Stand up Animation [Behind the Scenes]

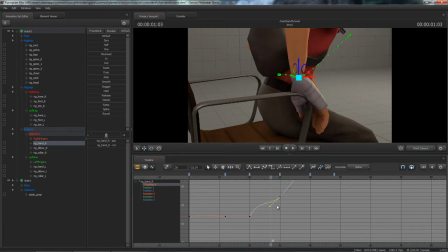20:39 So, over here, I'm going to set this to weighted. I'm going to drag that out just a bit.
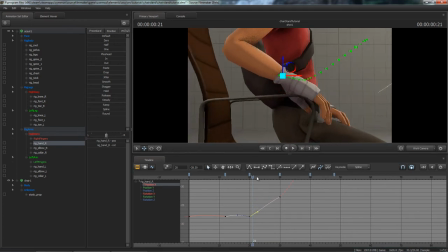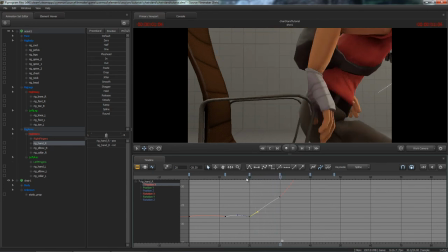20:56 Okay. The X looks alright, now it looks like it's just the Z. So I'm going to come to the Z position.
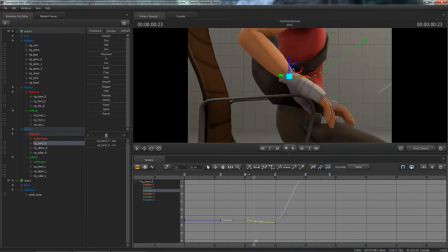21:03 Yeah, I might as well just set these to linear and see how that looks. That's almost what I wanted already.
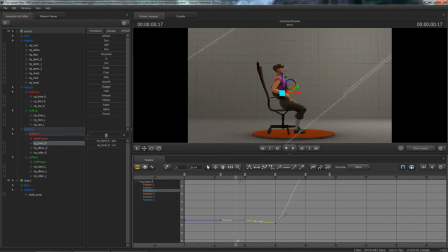21:16 So this is the anticipation, that's the follow through. These are rules of animation.
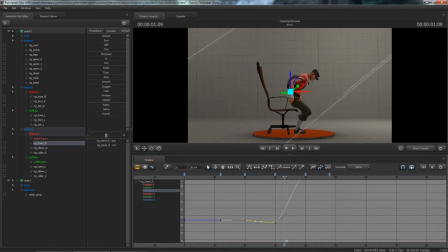21:30 And I want his hand to straighten out a bit more.
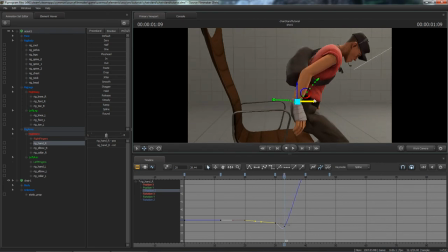There we go.
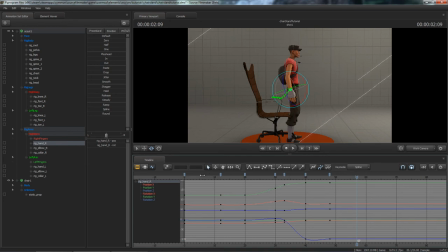Okay, what else can I do? The chair. I'm gonna make the chair move.
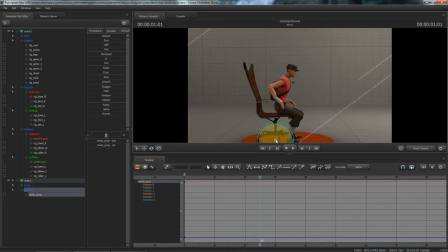22:15 So I'm going to come to the control of the chair. I'm going to keyframe it there. Keyframe it there. Keyframe it there. Now the chair would move, and it looks like
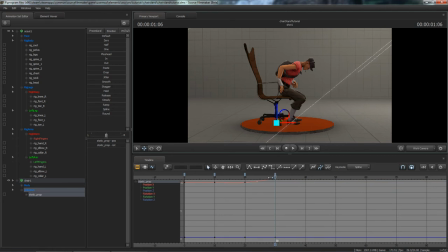22:36 it would move forward a bit about here, because you can see he moves forward and the chair would move forward with him. And then when it gets to about here, I'm going to put a keyframe in, because remember before I wanted to stay there.
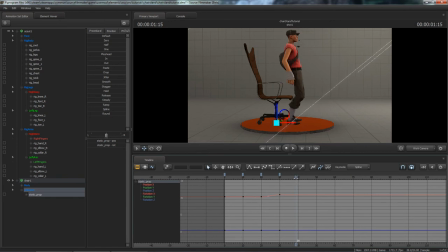22:53 So I put a keyframe in here, because if I didn't, and I want the chair to move back about there. Now look. The chair starts moving before I even want it to.
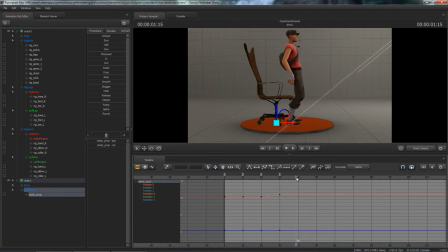23:11 So I want the chair to stay here, so I can put a keyframe in there, and then I'm going to push it back about to there. However, it's moving because of the spline. This is on the X position.
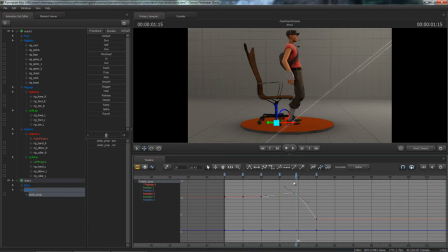23:31 These keyframes are splined, so I'm going to set them to. I'm going to set this one to linear. I'm going to do the same. I'm going to set that to weighted, set that to linear. And then I'll set this one to flat so that it has a bit of acceleration.
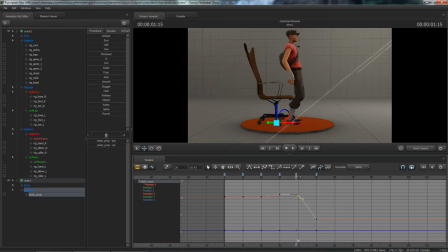23:51 Although that looks a bit too slow. And I want that one flat so it slows down a bit.
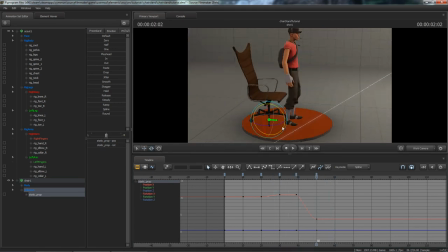24:06 And I want it to rotate just so it doesn't look so symmetrical. But that rotation isn't very good because it stops suddenly, so I'm going to set it to flat.
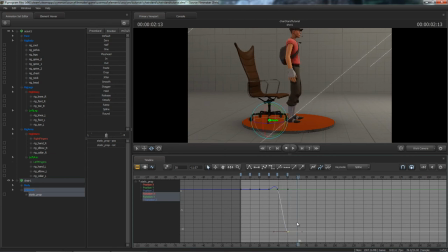24:23 So it has a bit of an ease, but I'm going to extend it out over time a bit longer. And I'll do the same with the movement.